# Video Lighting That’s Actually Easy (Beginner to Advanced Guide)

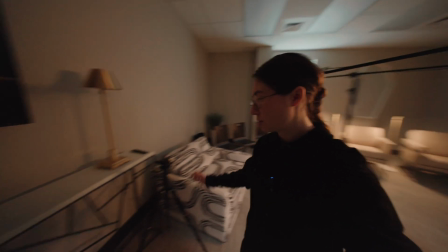Oh, and I forgot to mention, I also might throw in a side angle right here.
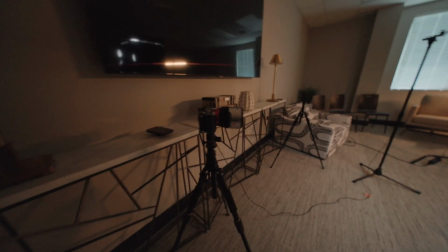That way it will be at a little bit of an offset from the main angle.
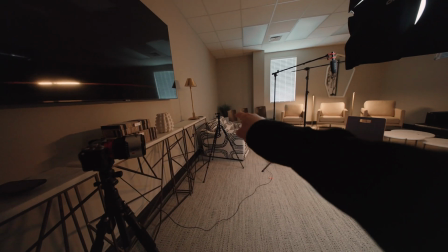So I might throw a side angle there. I haven't decided yet, but if I do, it will be this camera, so I'll figure out how to film some clips to show that if I do that.
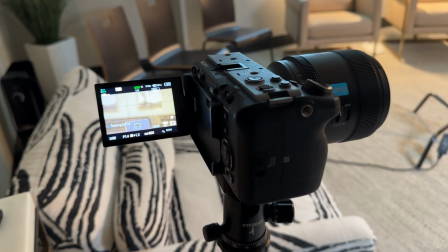So this is what that second angle will look like.
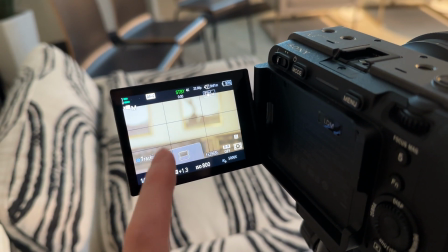This will be a tighter shot with him aligned on this left side facing this way, and it'll just be a close-up of his face.
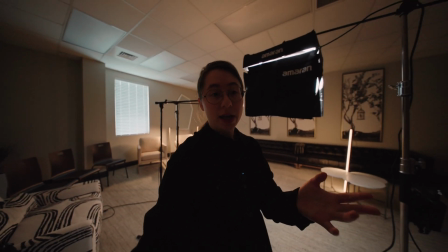So that's the setup so far. Let's see what each light is doing and we can see what the frame looks like as a finished product.
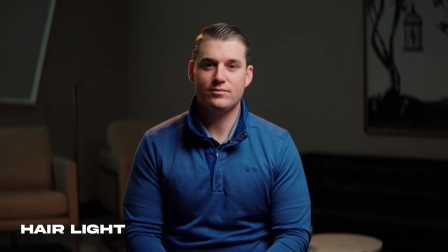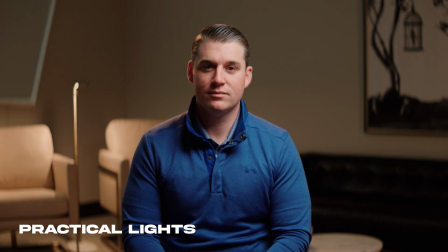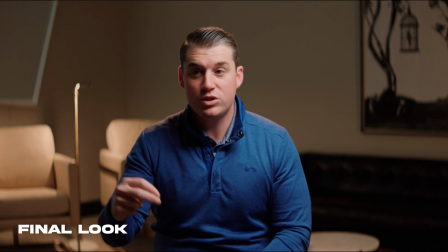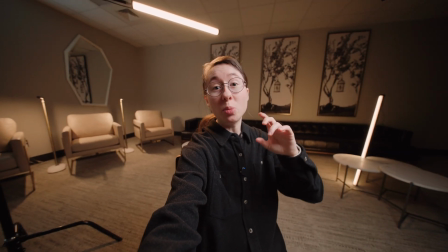Anyway, that was just a quick look at a little behind the scenes of me setting up an interview video.
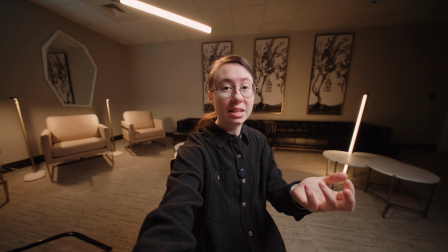This is pretty much my process every time. It's very similar to this.
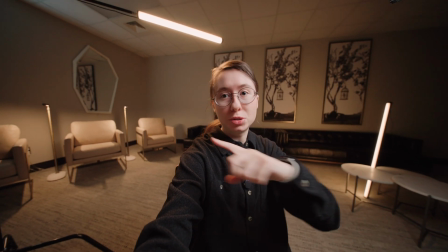Have a key light, have a hair light, do some practicals, and then an accent light of some sort.
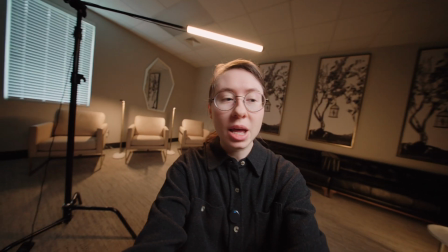So this is pretty much how I do lighting most of the time, but I just thought it might be interesting for you guys to see my process, actually see it in action, and hopefully this inspires you to be able to create some better lighting for your videos or have some new ideas for your videos. Now that we've learned the basics of a really good indoor interview, let's take our final step into a really advanced scene, taking this bright daylit scene into this nighttime moonlit scene. Let's go through step by step how I set up this scene and what each of these lights are actually doing to create this moonlit, kind of moody, cozy home scene. Step 1 is going to be to turn off these overhead lights. Now that we've turned off the overhead lights in the room, you can see that the only light we have coming in is from these 2 windows that we're going to need to black out so that we can create a nighttime looking scene.
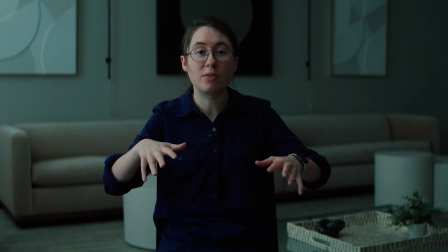So let's black out the windows, bring in all of our lighting equipment, and start getting this scene set up.
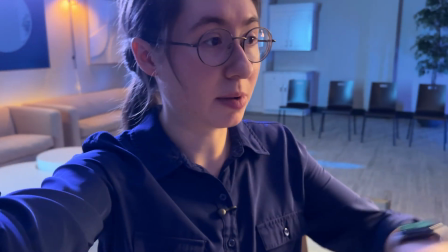Okay, switch to my iPhone because I'm using both of my main cameras because this is a 2-camera setup.
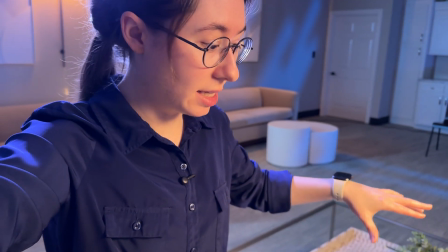This is for an interview that I'm doing. It's actually for a life group lesson at my church.
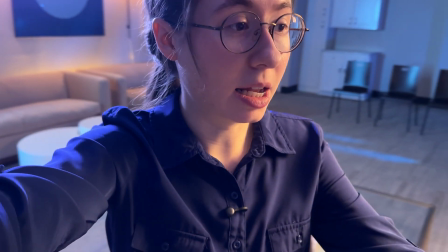So he'll be talking directly to camera, and then I have a camera off to the side to get a second angle.
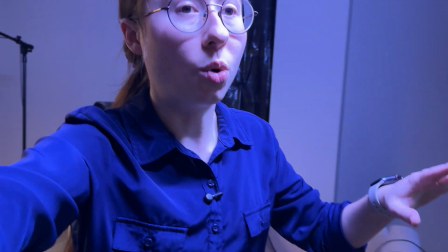So my first thought for this room is I wanted to try something completely different and do more of a warm key light
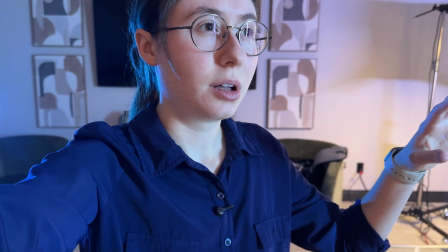with cool hair light and kind of do a moonlit type environment because that's something that I haven't tried before.
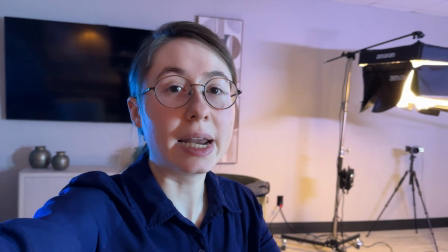So here was my initial thought process.
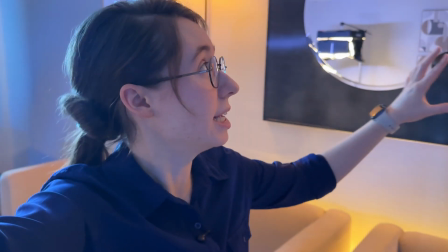These lamps right here are a really warm, probably like a 2500 Kelvin color temperature.
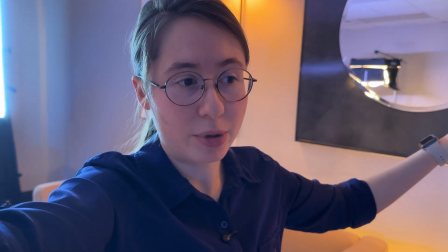And I wanted to motivate that because you would see that in the background of the video.
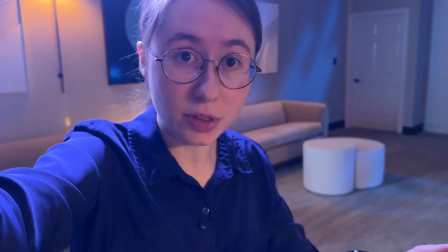So I motivated the key light off of those lamps and made my key light actually be
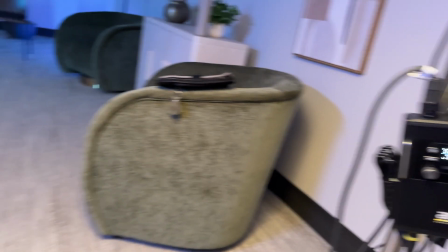3500 Kelvin, and it's actually at 30% intensity.
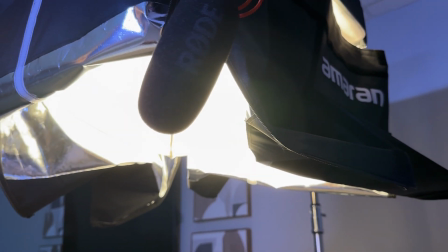So this is the Amaran F22X with the lantern attachment.
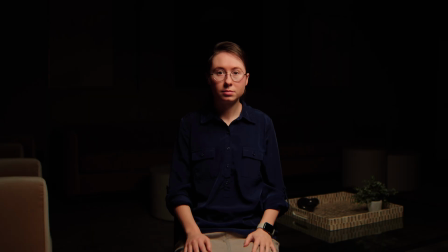So I made that a little bit warmer than I normally would because I'm motivating it off of the lamps in the background.
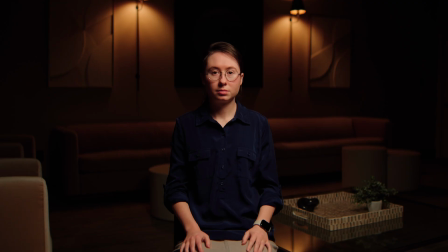Visuals, when they're in frame like that, practicals, your brain kind of thinks, oh,
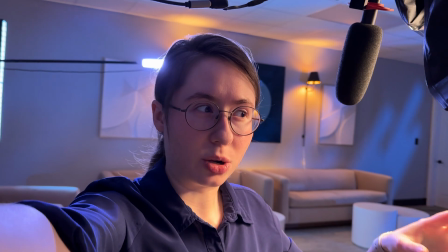he's being lit by those lamps in the background because those are the lights that I see in the room.
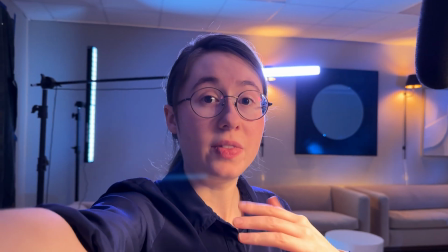It's just something that your brain kind of does when you see a scene. Then from there, I had to black out the windows.
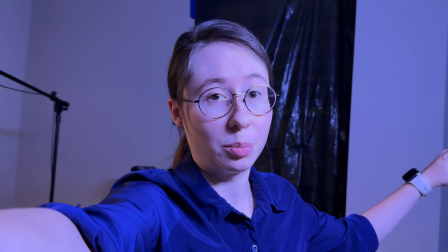I got a taller person than me to do that.
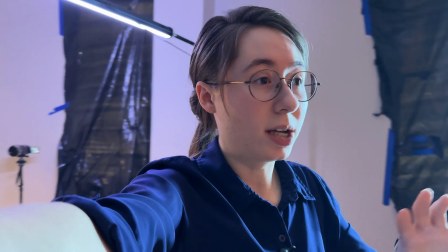And my next light that was going to be important was I brought in my backlight, but I kind of changed some stuff.
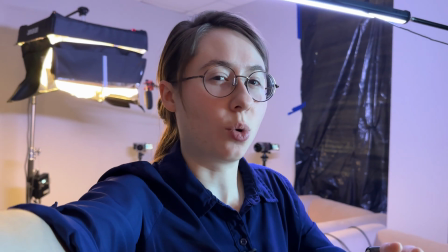So in hindsight, I would have done it in a different order. Here's the next important light.
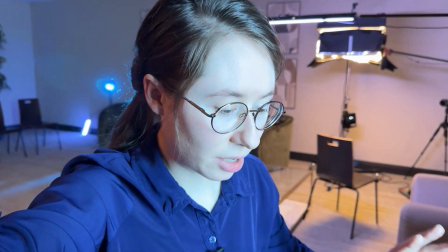This Amaran T4C tube, right over here in the corner, I have a grid on it, as you can see,
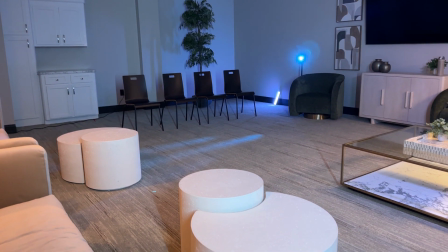just so I can direct the light to point a slash of light kind of over the arm of this chair in this direction in the room.
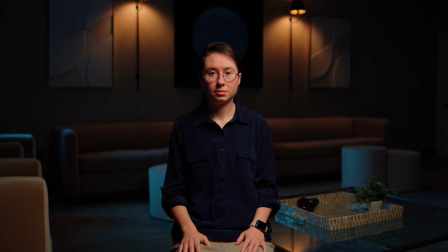I did that because I wanted that to act as moonlight coming in from this window.